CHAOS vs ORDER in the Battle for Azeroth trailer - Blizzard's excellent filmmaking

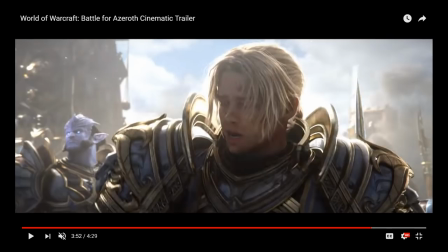A lot of it was rotoscoping, which is a practice where you trace animation over frames of video footage so that you very precisely copy the way that a real person would behave. And animators hated the job because, first of all, it was really difficult. It was really difficult to keep that,
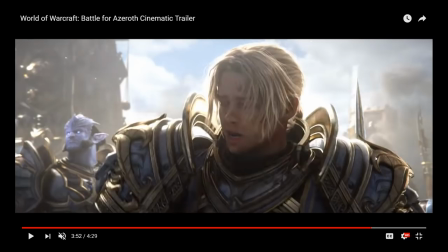to always hold very strongly on to that idea of they have to be on model, they have to look pretty, you can't mess around with the proportions too much. And then on the other hand, it was also just boring because you didn't get to be really creative.
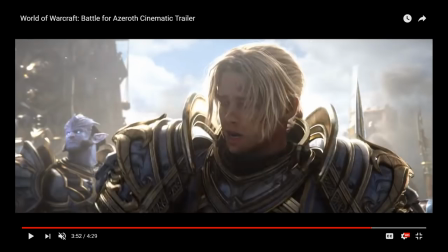You had to stick to the Disney formula. And everybody wanted to animate the villains and the side characters because that was where all the fun, all the expression was. And I bring that up with Win because once again, we have here, he's very much a pretty boy.
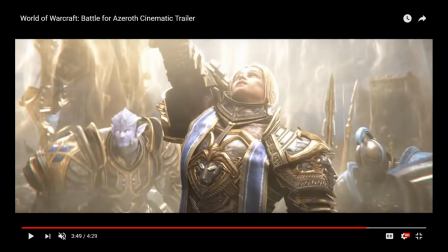Someone on Twitter called him a twink, which I believe is fairly accurate.
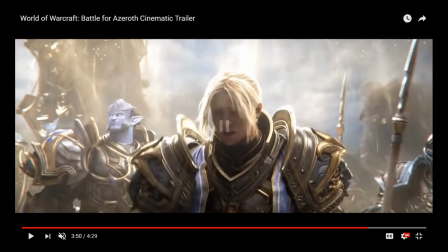But nonetheless, in this weird cartoony universe where just, you know, a photo shoot model for some men's warehouse is standing side by side with Captain Forehead over there,
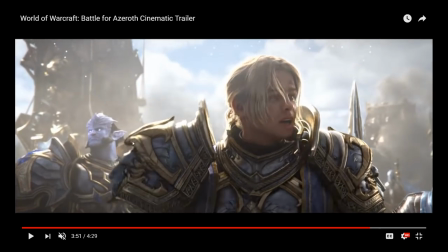the animation style that he has in his facial animation kind of has to match the exaggerated
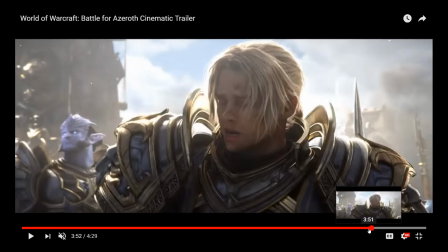cartoonishness of the universe that he's in. And you can see it in as he does his initial shout here.
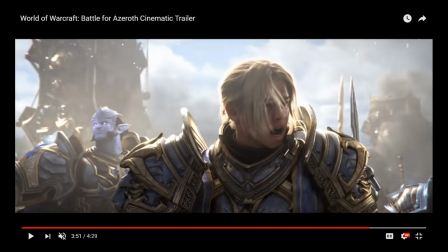Take a look at the way his mouth moves. Right?
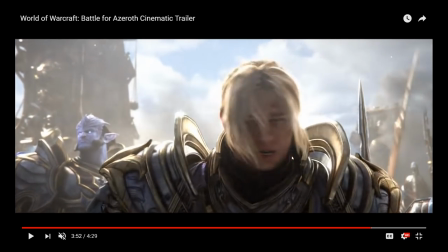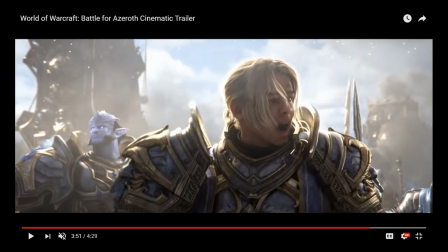It's almost like he drops his jaw when he goes from this open to close and then this little shift downwards.
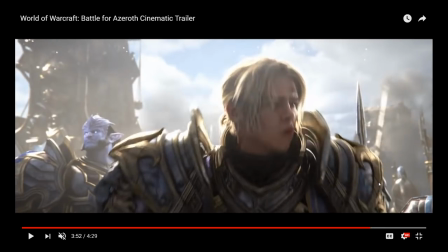Look how his jaw drops. Like it's like thunk.
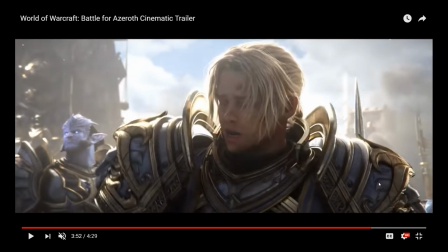And this emphasizes the emotion that he's speaking with, like he's pushing the words out, he's punching the words out of his mouth.
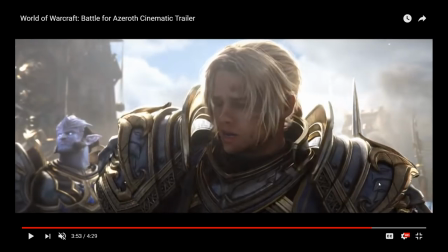But it's also exaggerated.
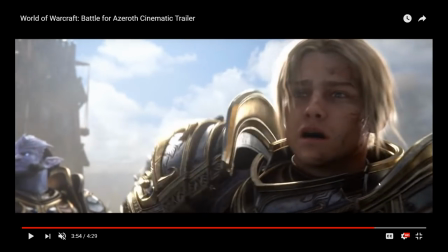This is not really how real people move, but it's how he has to move in order to make sense in a universe as
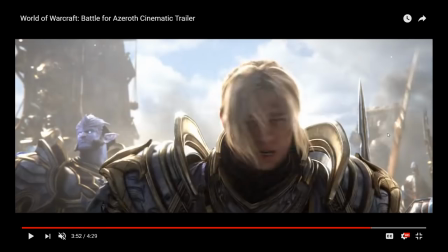exaggerated and cartoonish as the World of Warcraft universe.
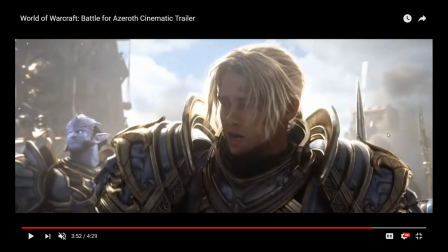Notice also the way his armor moves, right? because as he's moving right now,
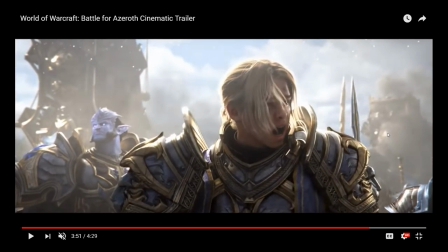he's got like a good inch of steel just sitting on his shoulder there.
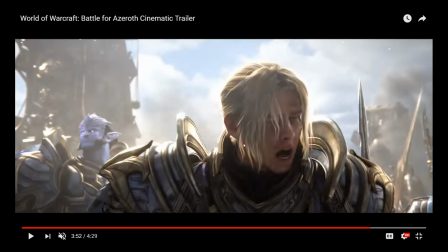Like, those are some thick-ass shoulder pauldrons. They're huge. They're enormous.
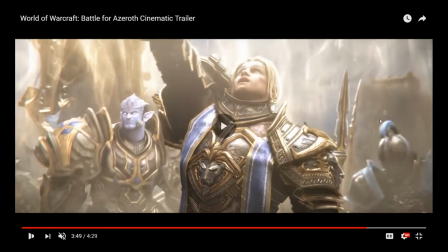They should weigh a substantial amount of kilograms. But look at the way he moves with them, right?
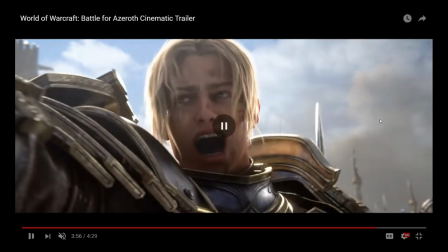He moves as though they're no big deal, because he has to. But on the other hand,
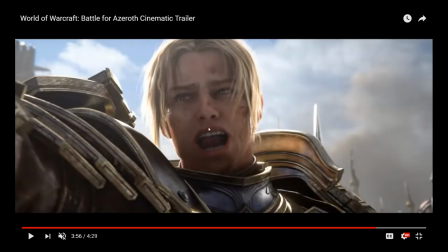you also have to be very careful that they don't look like they're just attached to him with steel rods that they can't move independently.
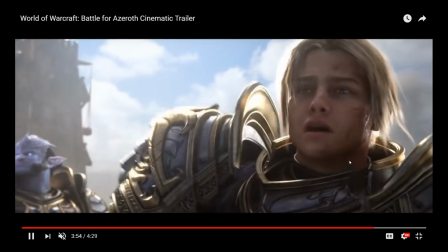So there are little shifts of motion where you can see
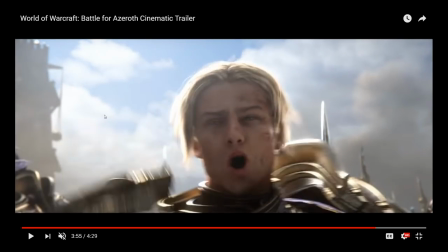here, for instance, as he thrusts his arm forward, the armor follows, and then it just kind of settles into place a little bit.
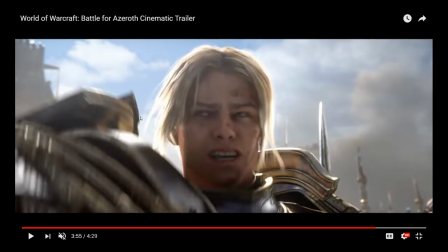And again, that's a thing of, you need to find a way where the characters can move in a natural way,
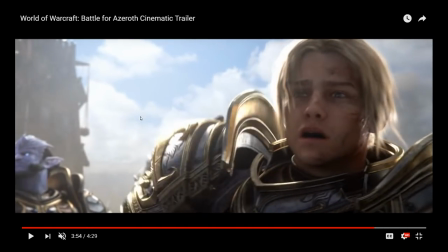despite wearing, 100 million tons of armor.
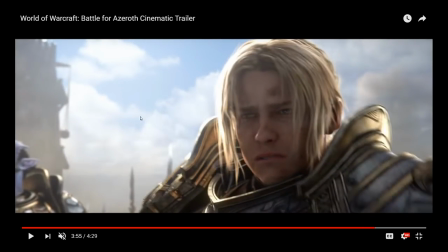That would not make any kind of sense in a real world, but you also have to find a way to ensure that that armor doesn't look like it's made of plastic or fairy wings.
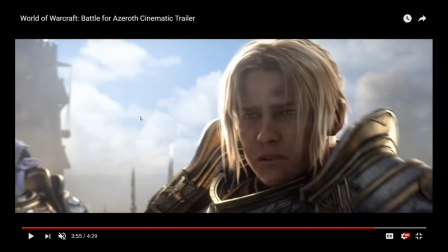And again, as we talk about, he has to look realistic and human and pretty, but
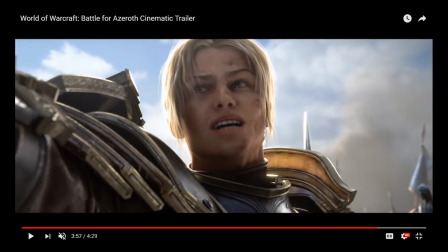look at his mouth, right? Look at the shout, look at the scream, look at all that motion going on in his jaw.
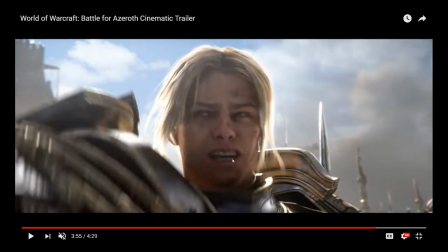And the exaggerated motions of the tongue.
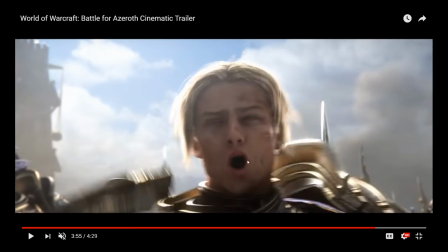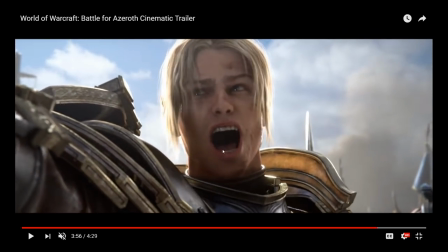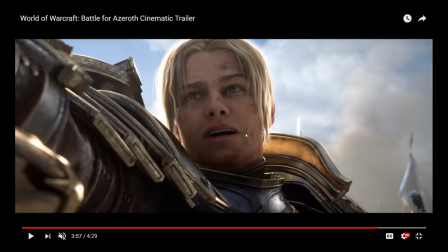And again, that's not really how
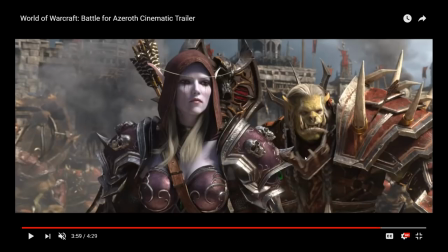a real human face would move, but it's how it has to move, because again, look at the way the orc's face moves over here.